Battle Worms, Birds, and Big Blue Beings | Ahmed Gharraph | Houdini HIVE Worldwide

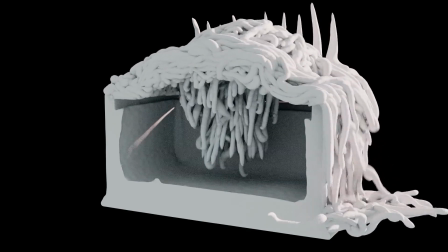So rather than trying to fill the box with more worms in the first step,
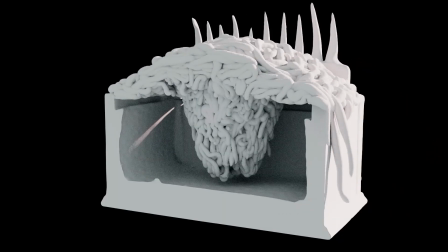it was easier for us to just simply spawn more worms during the simulation.
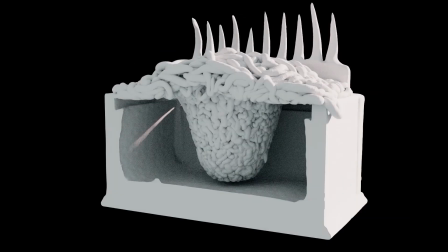And we did that just from the center of the box. You can see it here. You know, it was completely off screen, so you can get away with doing that.
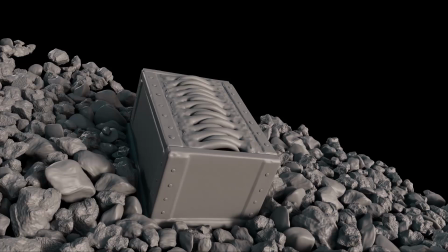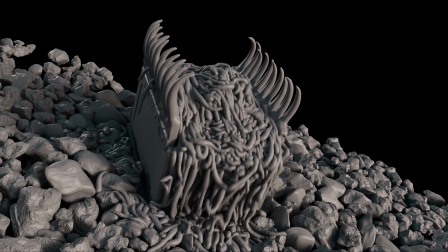The final simulation step was the interaction with the ground. So once we were happy with the spawning parts, re-simming the whole thing just to iterate over the behavior of what the worms did
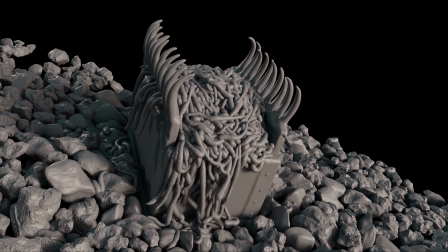once they've landed on the ground seemed rather wasteful and time-consuming.
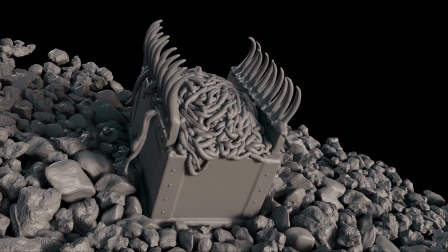So instead, we decided to set that up as a separate simulation.
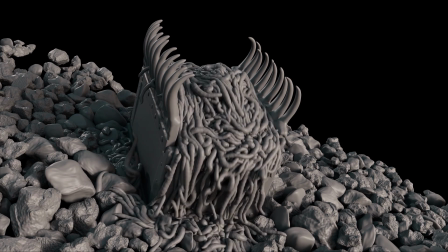So as the worms fell out of the box, they were deleted in the old simulation and then respawned into a new one.
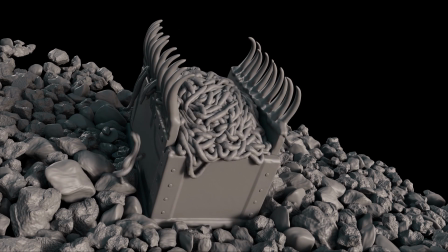This made the whole thing very easy to control and kept iteration time much, much faster.
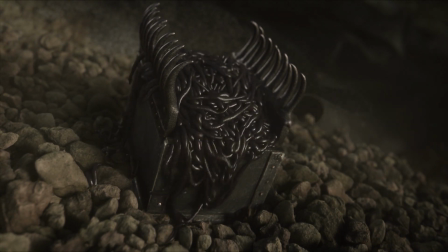And once again, here is the final shot.
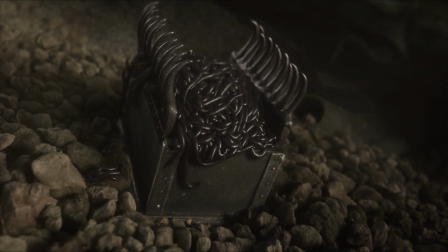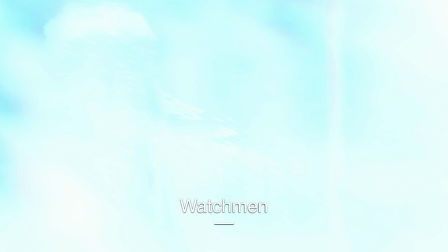Okay, so last up, we're going to look at some of the work that we did for HBO's Watchmen series. The sequence that we worked on was very effects and comp heavy, and it was a lot of fun to be involved with.
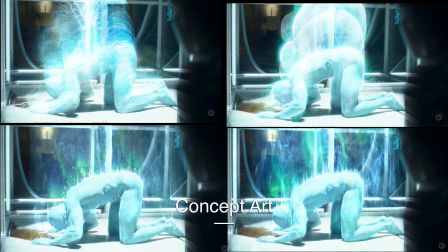The initial brief from the client was that there was going to be some kind of machine or device that was going to extract the energy and life force out of Dr. Manhattan. We were told that it couldn't look physical in any sense,
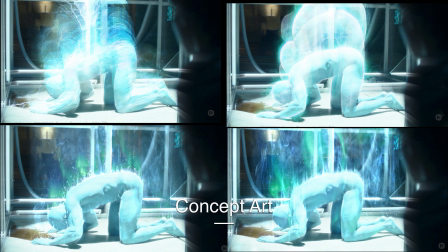that we shouldn't see bits of flesh and skin and that kind of stuff peeling off of him. The effect rather needed to look more ethereal and diaphanous, but it also needed to be visceral and look like it was utterly, utterly painful.
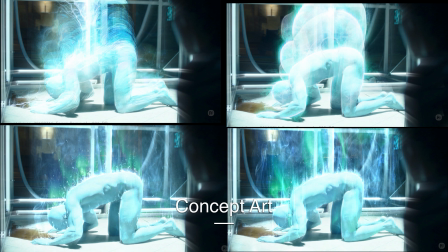Quite often with these type of magical and sci-fi type of effects, everyone walks away from the brief with a different picture in their mind of what it should look like.
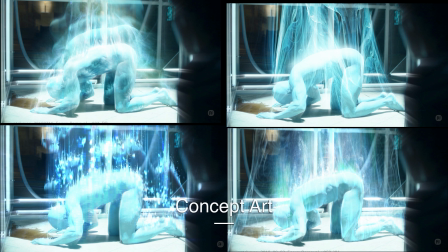And because there's no real-world reference to base this off of, it all becomes very subjective. So it was very important for us to spend some time with our art department exploring all sorts of different options and possibilities of what this effect could look like.
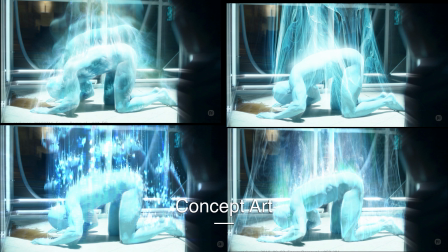In this way, we could quickly iterate and refine the different and various looks at the concept stage before starting to do any expensive and time-consuming effects work.
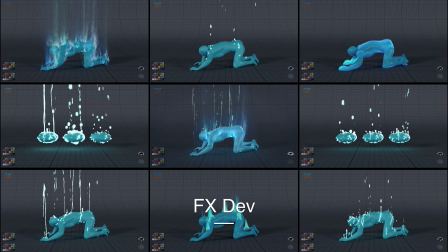But once we had a good understanding of this effect and how it should look, we started doing some of effects development work. It was clear that we were going to need to generate a whole bunch of different effects and layers to create the final look.
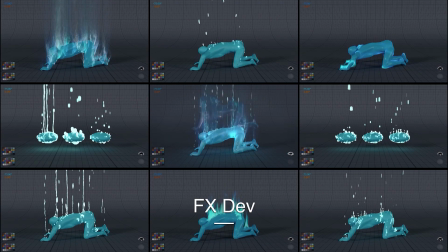But I was also keen to try to ground this effect in some kind of physical reality. So we ran lots of tests using the flip solver to try and get something that looked like it was governed by some kind of real-world physics.
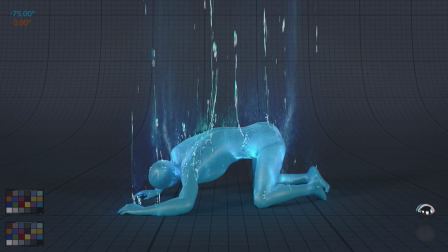So, ignoring my very questionable looking character animation for a moment, we eventually reached a stage where the various effects elements were starting to marry up and they started to look quite cool.